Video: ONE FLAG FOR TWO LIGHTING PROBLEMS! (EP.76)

I'm not going to talk through it, so you can just kind of look at the frame, see what's different, and I will come right back. Hold on one second.
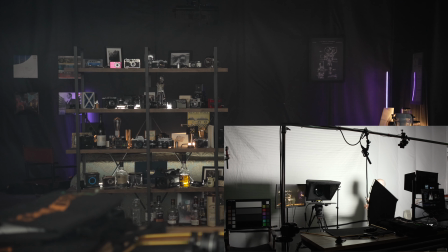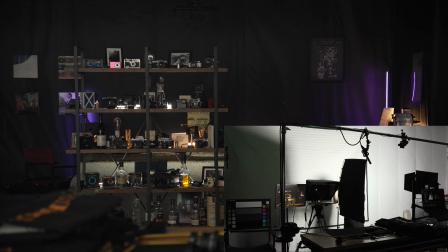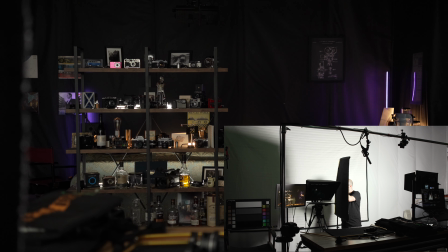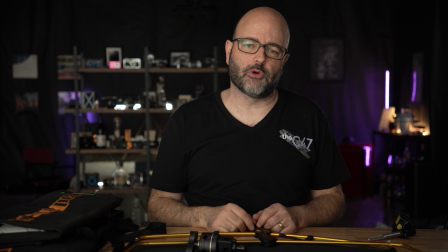(4:49)
Okay, pretty big difference here in terms of the frame. Composition is the same, but what's happening here has now been, in my opinion, solved. We're no longer getting that lens flare going into the camera. And as a bonus, because of where I'm flagging from and where the key is positioned,
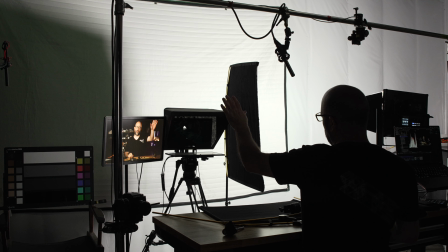(5:12)
it's also flagging some of the light on that back wall over there, really front wall to me. And it is basically creating a little bit more shape on this side because I'm no
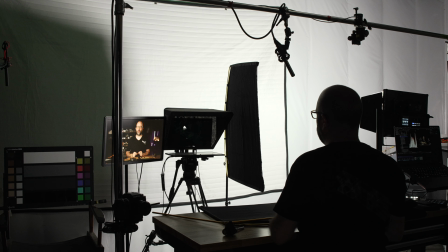(5:25)
longer getting as much return from that white wall on this side of my face. So a 2-in-1 in terms of what it can do. Very, very simple solution. It's great to have these around in your kit, especially when you're working inside. The kits themselves come with 2 frames and 4 rags. Again, a solid, you have a single and a double net. I'll do an episode on nets in the next episode. And also a silk. And then I've just bought additional frames. You can buy additional rags. It's great to have a couple of solids. And you really have to decide, do you need the smaller or the larger one? Smaller one's great to get into small spaces, but honestly, the 2x3, the 24x36 one is probably more versatile all around. The reason I'm using it, I could have just used the smaller one for flagging the light from the lens, is it's got a bigger spread over here.
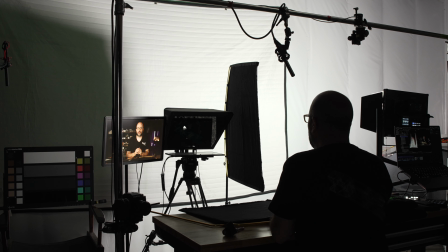(6:29)
So it's helping with that second thing that I wanted to solve in terms of my lighting. Hopefully that helped. Don't forget to, and I'll see you on the next episode of The Daily Drop.